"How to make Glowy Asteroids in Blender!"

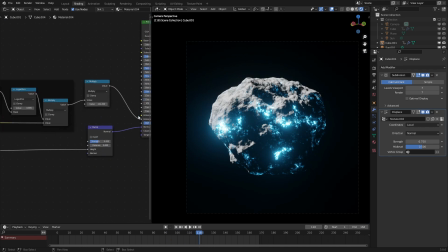And with that, we could also start messing with the emission, making it different colors.
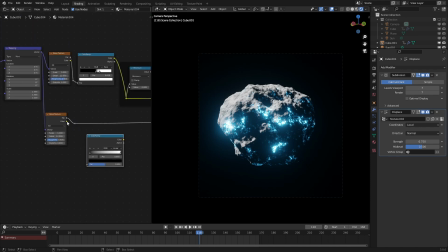So let's go. I'm just going to take the color ramp and use the second noise texture right there,
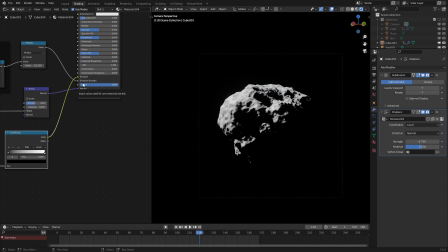hook it into the emission color, and what we want is the blue and orange look that we had originally.
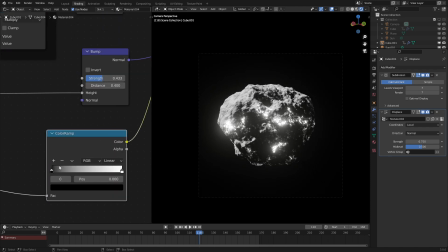So if we just wait a little bit more, there we go, we have this. So let's have one be kind of blue and another one be rather orange. There we go, that's looking pretty cool in itself. But we want to constrain it to be more like this.
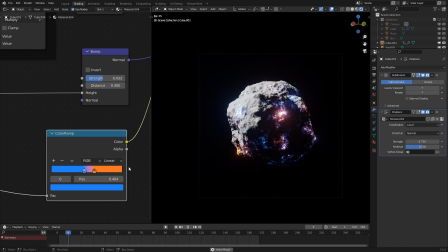There we go. That's okay, now the effect is coming together. I was a little worried for a second, but now it is looking very, very nice.
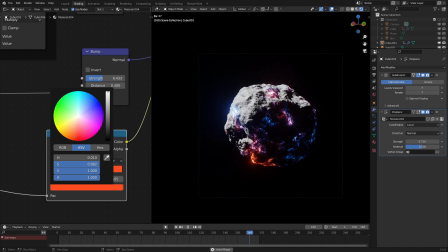Let's change the orange to be a bit more reddish. And yeah, there we go.
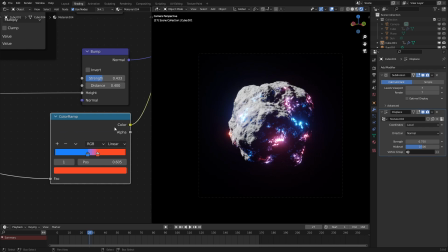Okay, so we are almost done with this tutorial. Now, let's add in some stars in the background.
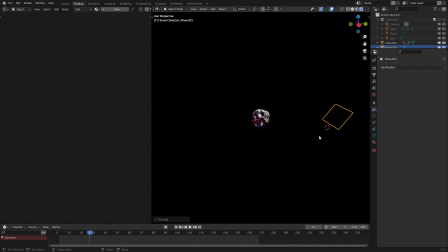To do that, it's actually extremely simple. Just add in a plane, put it in the background.
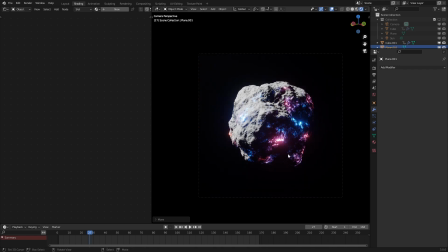Let's see, background right here. Scale it up a bit so that is filling up the camera viewport.
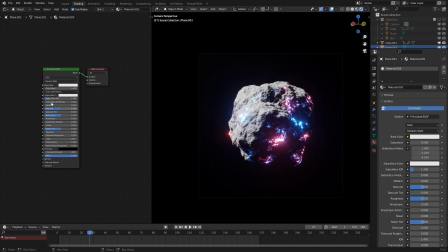Add in a new texture, new one right here. And we are going to add in a texture Voronoi. There we go, Voronoi texture, Control T once again. Set the UV map right there. Set it to 2D just so that is much more efficient. Add in a color ramp.
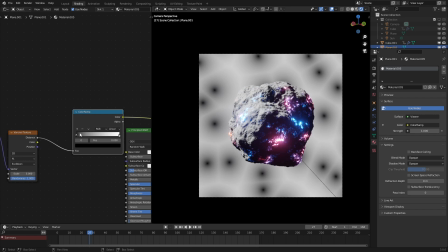As we could see, we have stars in quotes.
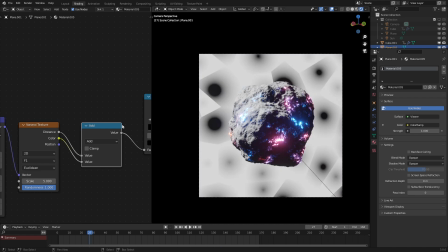But in order to make them look really good, let's use an add node right there and use a color ramp to do that.
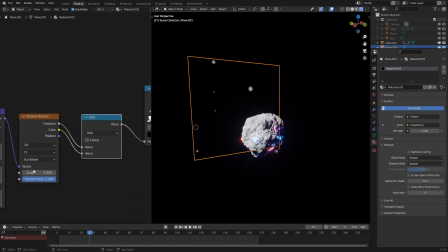The reason I added it right into there is to make the stars a little more sparse and more varied in their size.
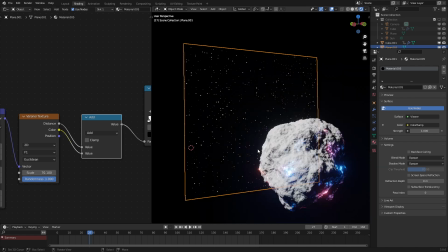As we can see, that's looking pretty good. Let's just keep that in the background right there.
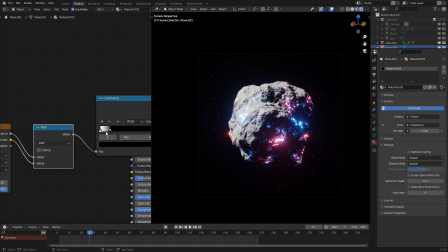Make them quite a bit smaller, just so that they're a little twinkle in the background. And maybe make them a bit dimmer, just so that they're very faintly in the background.
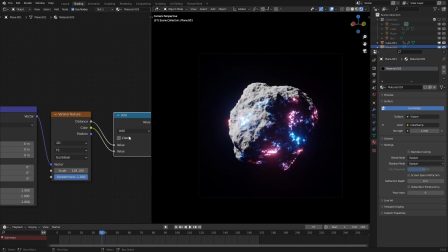We could scale this up a little bit more. I'm not sure if you could see it on YouTube anymore.
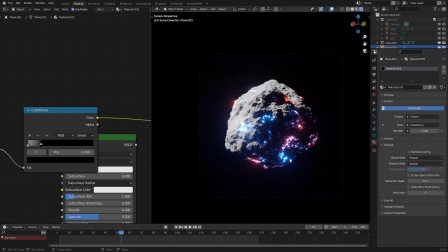My apologies if you can't. But yeah, that is basically the entire tutorial. If you enjoyed, as always, make sure to like, subscribe, all that good stuff.
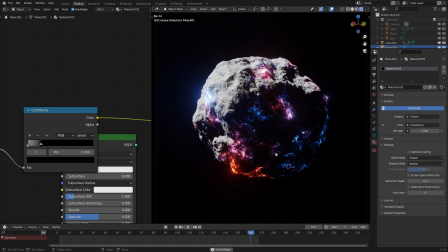Make sure you check out my Gumroad page. There's a lot of free and paid stuff on there.
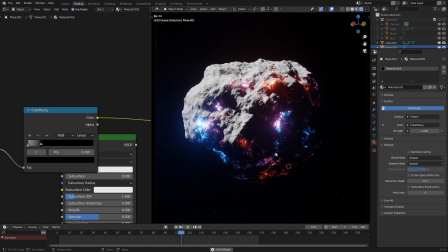Look at my Twitter page. There's all my new projects and maybe upcoming tutorials on there.
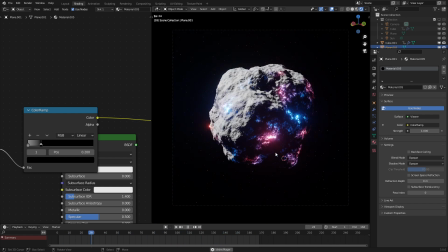And yeah, I will see you in the next tutorial.